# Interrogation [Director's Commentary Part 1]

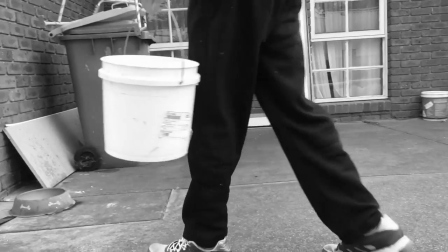um so then that was going to make him seem more like a guy created by his personality whatever
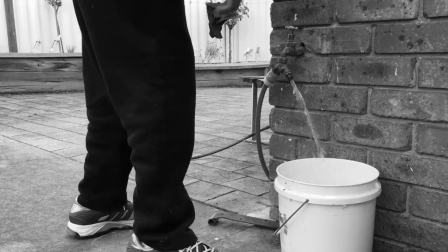he has around him um so that music was kind of there with this short part in particular i liked it because it shows how dirty and mucky the water is and in the background as
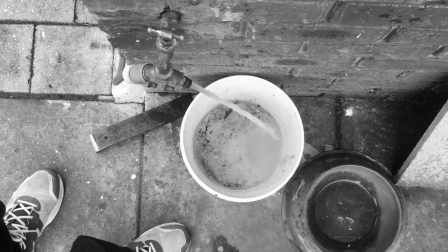well you can see the jacket which Fane later grabs on his way out.
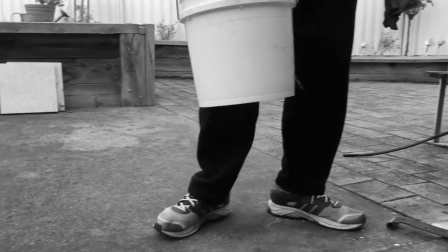So originally there was gonna be music here playing but I thought this creates a little more tension by having adjust the natural sounds.
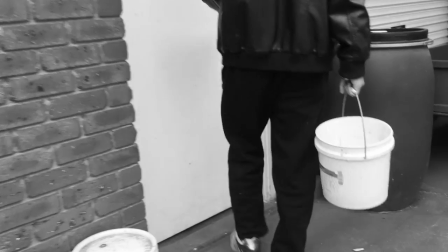And of course we go to the interrogation here which I love the lighting in this scene because it just shows Fane like that.
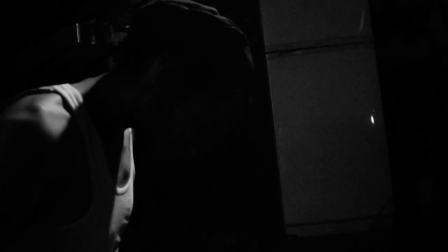Then you have me in the background. I played the interrogator so one thing I don't like I accidentally had the script laid out there.
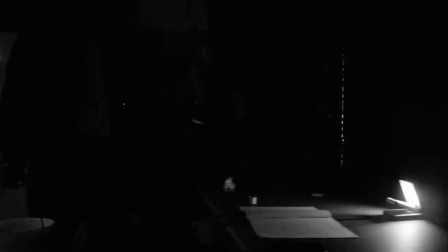I should have hidden it better, but it doesn't look that bad.
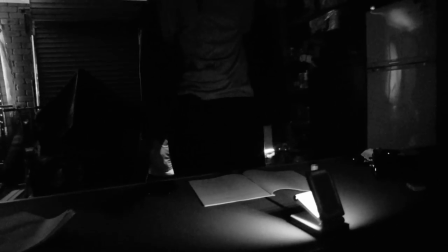And as you can tell here I turned down the radio, which of course I took that scene out earlier, but I still had that part here.
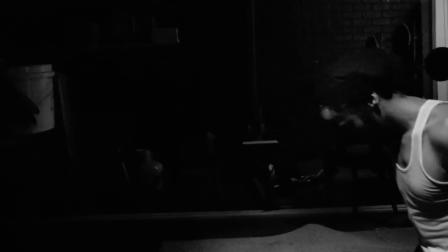Thankfully, Dujar, the actor who plays Sane, was happy to have the water, well not happy to, but he allowed me to throw the actual water on his face,
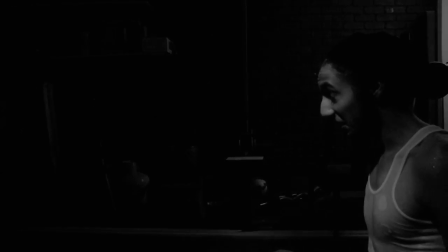which was quite lucky because it would have been quite
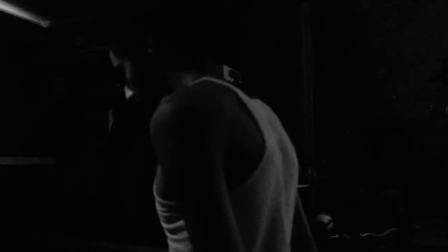tedious process trying to make that look realistic without having actually done it.
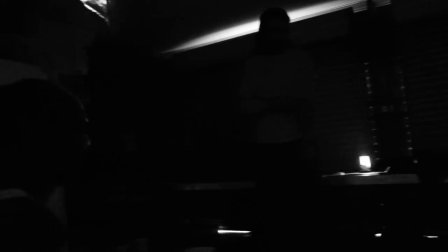So I'm thankful for that. And here you can first time, well not the first time, but you hear interrogator try to intimidate things.
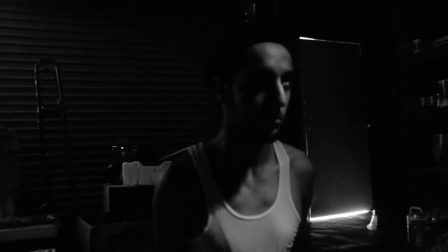But he doesn't look intimidated. Look at the way the lighting was on his face. It really looks him, makes him look tough.
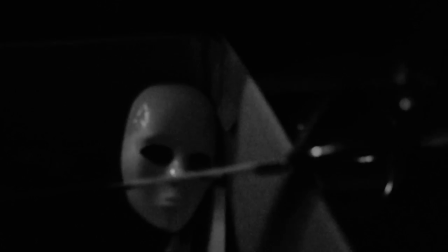His eyes are shadowed and there's barely any light on him. It's really good.
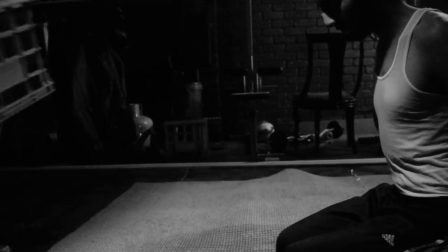And this is where we see that Dagon's personality really kick in, like his character which he gets into.
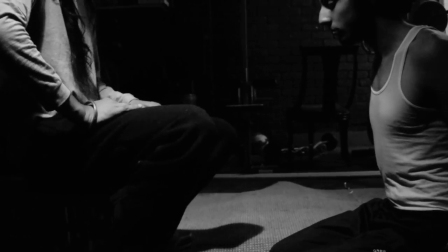He makes up a story about the knife he just recently picked up, calls it Silent Sally, makes up a whole backstory behind her, all in an attempt to scare Thane.
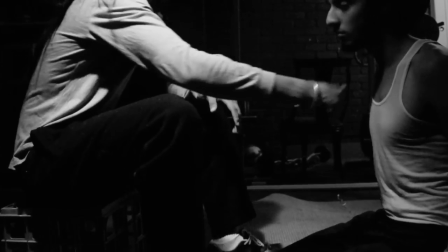And when he sees that Thane is not really interested, he tries to get more into that by actually touching him in a way.
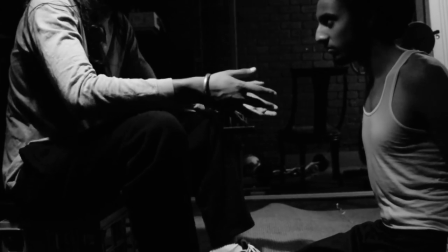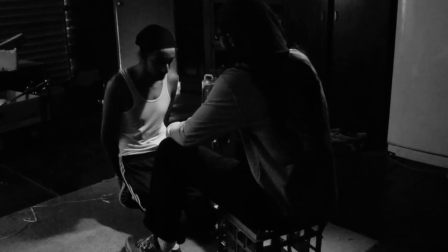And for my voice here I tried to go for a little bit like David from the Last of Us video game And also kind of a joker
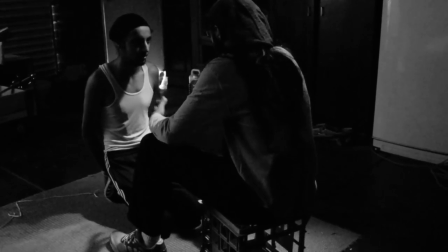And I had my hair out compared to all the other characters Because it made me look more villainy
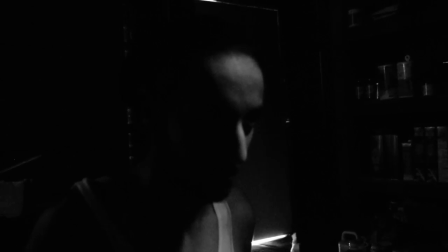I wanted to get quite violent but
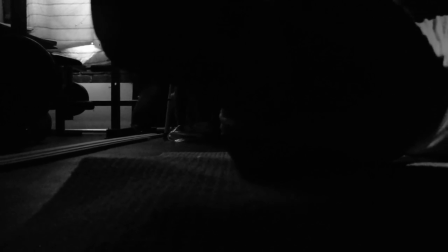I am limited and I don't want to hurt my friends either So those are a lot of restrictions that limit me and stop me from going down
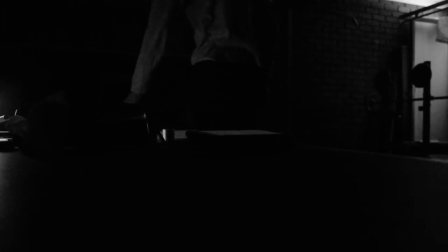In all this year, how about I start with your eyes?
All these are just tactics that interrogator used to scare his victims essentially. All made up stories. Some of them may be true, you don't know which ones are true.
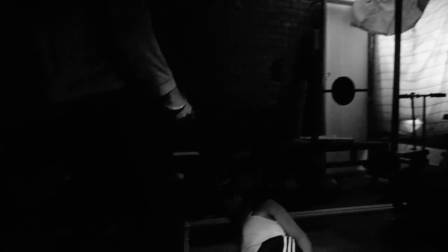And in this, I wish I was a little more startled when I heard we found Sabah.
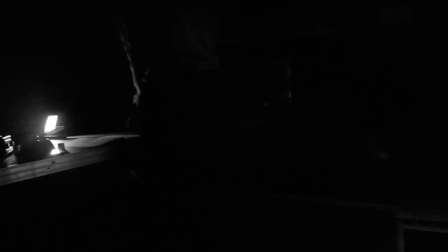I was meant to be a surprise that we found him so quickly, but I didn't really play that out as well as I hoped, but it looks fine still for what it is.
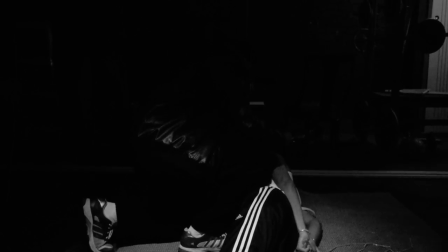And as I tried not to bleed too much, I was meant to have cut his face, but I kind of just let that slide later on when I made, I actually applied some glue and other stuff to Jujar's face to make him look like he had a cut, but later on I dismissed it by not focusing on him as much as I planned and
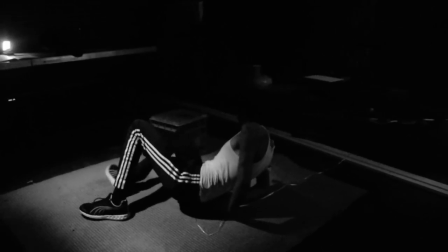here I've truly went for a Tarantino style breakout with the breakout music
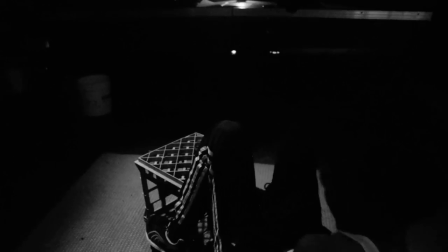and jazzy kind of style and then having Dane
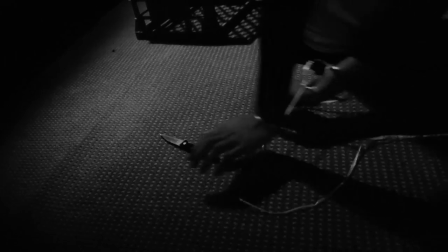breakout see the restrictions on his hands I wanted to make it look better than that
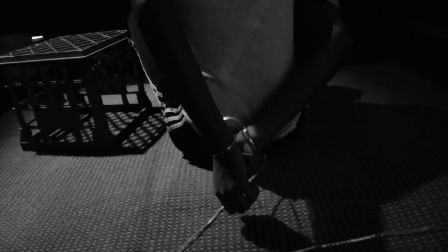with a rope but I've realized that using an actual rope may take quite a while to
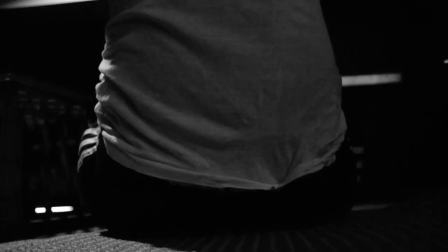cut through and then if I don't get it the first time I'll be wasting their own rope,
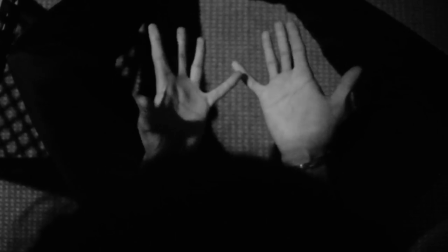so I don't want to do that.